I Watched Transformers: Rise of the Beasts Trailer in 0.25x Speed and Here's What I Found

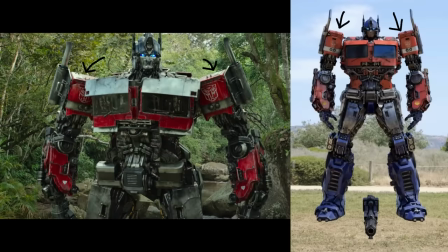488s
Some other changes are these parts on the shoulders being more sunken in, his thighs having an updated design, the Autobot logos on his shoulders being bigger, the arrows on his arms being redesigned, the addition of this textured piece on his belt buckle, and making his crotch, hands, and a majority of his stomach gray.
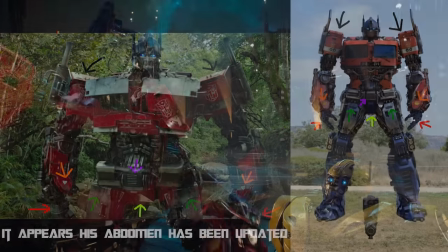505s
However, most importantly, he now has a mouth, which is something we didn't get to see in the 2018 Bumblebee movie.
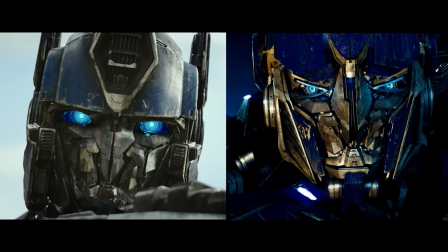511s
And upon closer inspection, it clearly has taken direct inspiration from Optimus Prime's face from the Michael Bay trilogy. They are actually almost 100% identical, albeit with a few changes here and there.
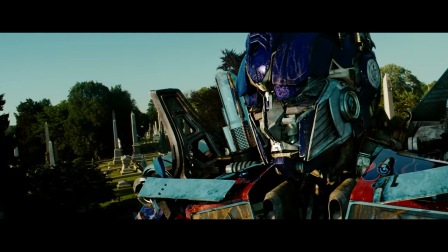523s
But as a Transformers fan who grew up with Michael Bay's original trilogy, I'm so glad to see this face design make a comeback.
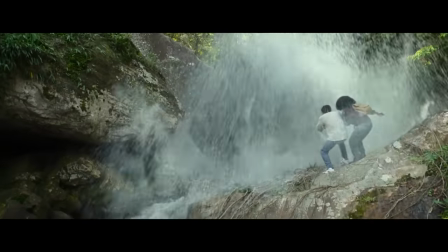530s
Since we're on the topic of designs, let's discuss Primals. And man, does his look pretty cool.
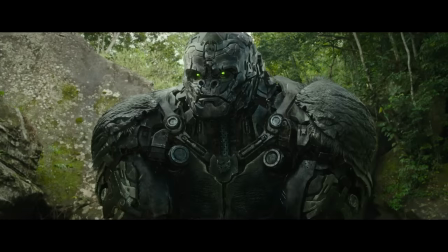535s
Something you might have all noticed is that Primal looks all beaten up. This causes his robotic underframe to be exposed due to all the missing fur. This design choice is intentional since, according to the filmmakers, in this universe the Maximals have been on Earth for a very long time, and the rust and missing parts are supposed to visually illustrate that detail.
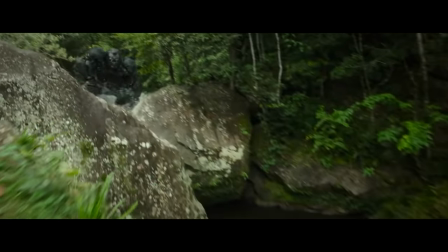553s
And all the Maximals in the film will have this same element applied to them, in addition to all of them having green eyes to help the audience know that they are the Maximals.
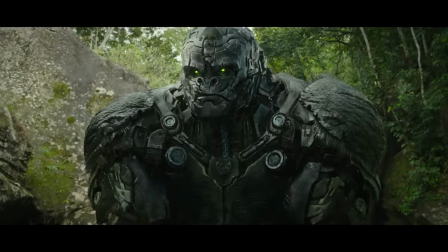562s
Now, the last thing about Primal's design that I want to discuss is the logo on his chest.
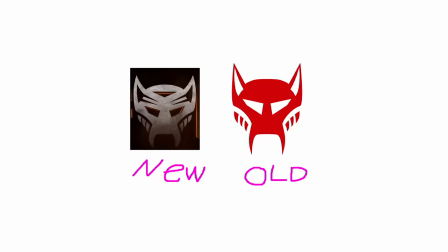567s
This is the Maximal logo, and it actually got a slight update for this film in order to make it look more modern.
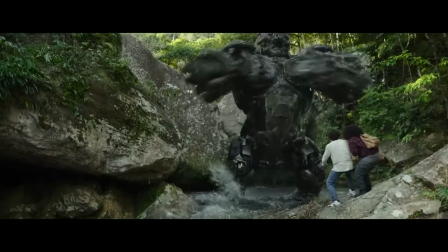573s
So with Primal's design squared off, I now want to circle back and speculate on what Primal meant when he said, "I'm not the one to fear, Prime.
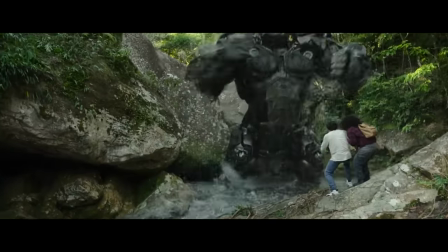580s
There's a darkness coming." Now, personally, I believe that this darkness Primal speaks of is the Terracons, since they are the main antagonists of the movie.
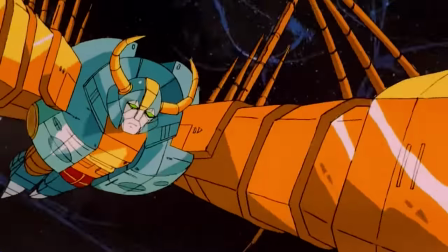589s
However, I also think he's referring to Unicron, the biggest and baddest Transformer to ever exist,
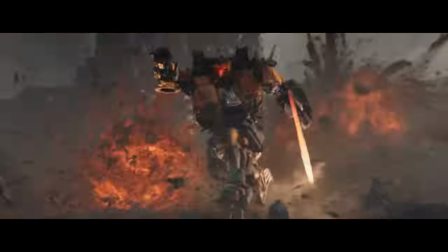595s
since he has been hinted at to be the creator of the Terracons. However, only time will tell on this one.
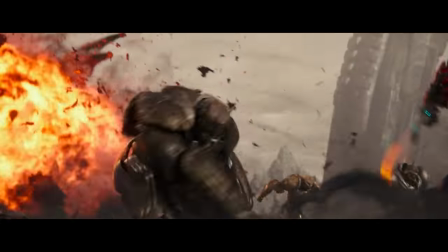601s
Now, another thing I want to discuss is the size of the Maximals. In the Beast Wars cartoon, the Autobots were gigantic compared to them.
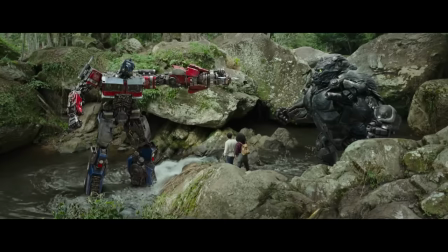609s
However, now the Maximals are roughly the same height as the Autobots.
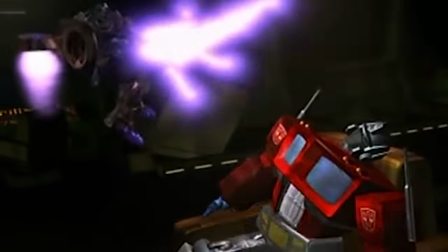612s
This was likely done since a size difference of that magnitude would look strange on the silver screen.
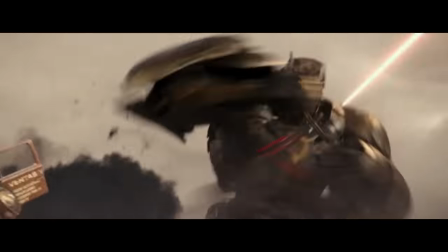618s
Hence why the filmmakers opted to have the Maximals, and likely the Predacons as well, the same height as the Autobots and Decepticons.
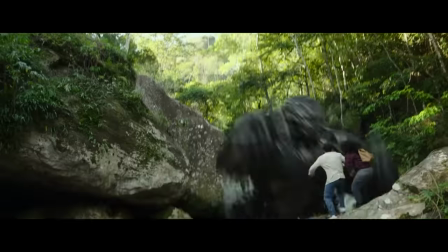626s
Now, the last and final thing that I want to break down in this segment is why our heroes are in the jungle.
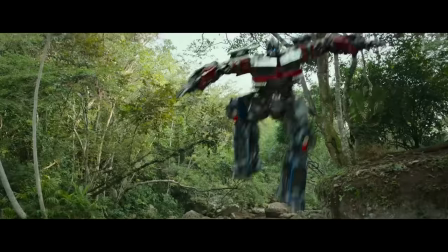631s
And well, there could be a multitude of reasons for this.
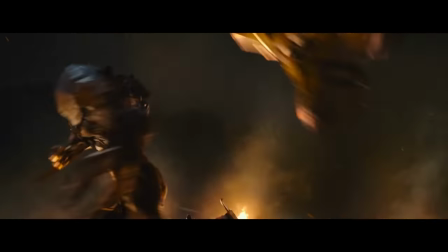634s
However, I believe that the Autobots need help from the Maximals in order to stop the Terracons, and so travel to the jungle in order to get their help.
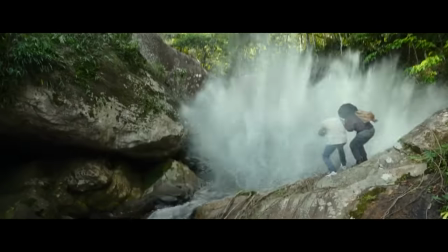642s
Primal, not expecting any guests, naturally defends his territory and his team,
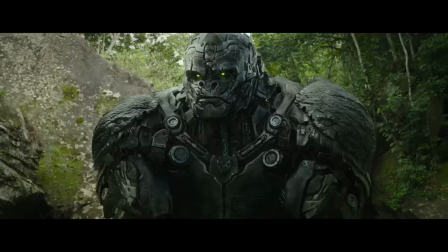646s
until realizing that Optimus Prime is with the humans, and thus stands down to talk with him.
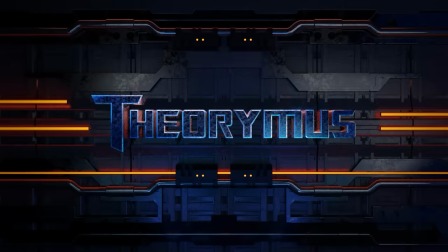651s
However, those are just my thoughts. What do you guys think? Now, with this section squared off, let's move on to the next part of the trailer.
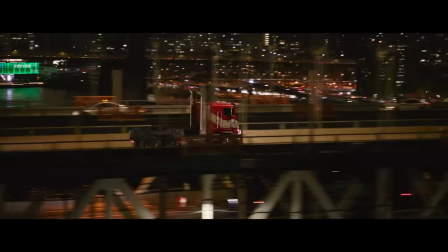659s
And here we see the Brooklyn Bridge and later Optimus crossing it.
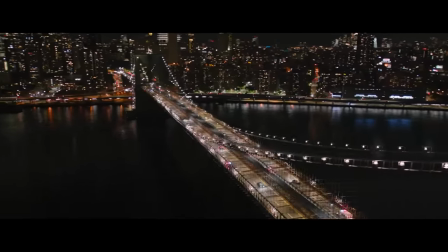662s
However, in the first shot, we can see this lightning in the air that seems to directly make the lights on the Brooklyn Bridge flicker.
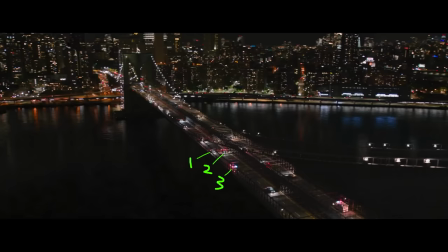668s
And on the bridge, we can see three cop cars driving in one direction with their lights on, in addition to an ambulance driving in the other direction with its lights on.
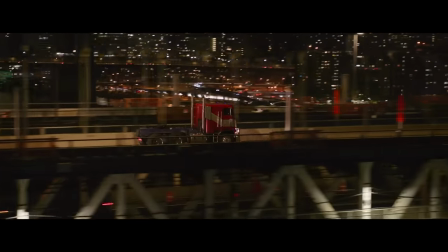676s
As for Optimus, it's unclear what direction he is going. However, it looks like he's going the same direction that those officers went.
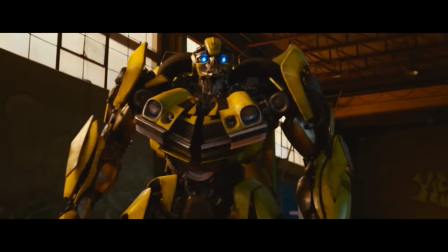683s
Moving on from this shot, we get something more interesting. That being our first look at the heroic Autobot scout Bumblebee, and his transformation.
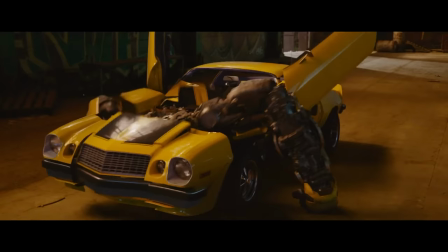692s
Now, if you look very closely at the start of his transformation, you would notice this disco ball hanging off his rearview mirror. This is an Easter egg to Transformers 2007, since in that film,
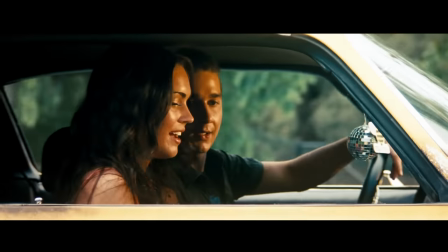703s
Bumblebee had a disco ball hanging off his rearview mirror, in addition to an air freshener that said Biatch.
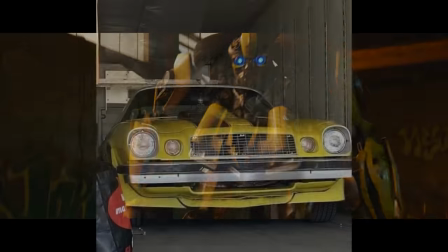708s
And though we don't get to see the air freshener in the trailer, we do know that he will have it thanks to this handy-dandy set photo.
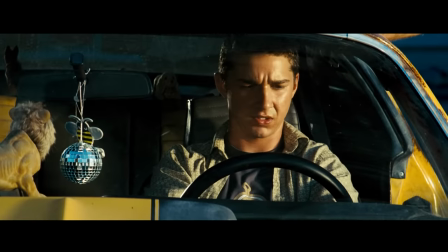715s
Only time will tell if he will have the lion plush as well.
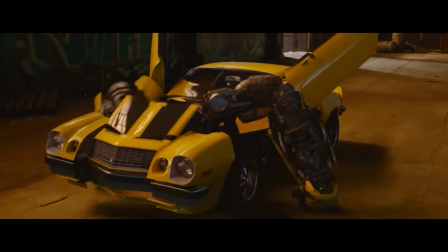718s
Another thing about Bumblebee to bring up here is that he still has his 1976 Camaro alternate mode, which he obtained at the end of the Bumblebee movie.
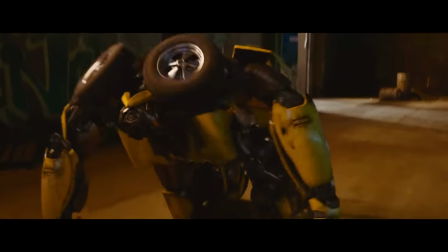727s
However, his robot design has gotten a makeover.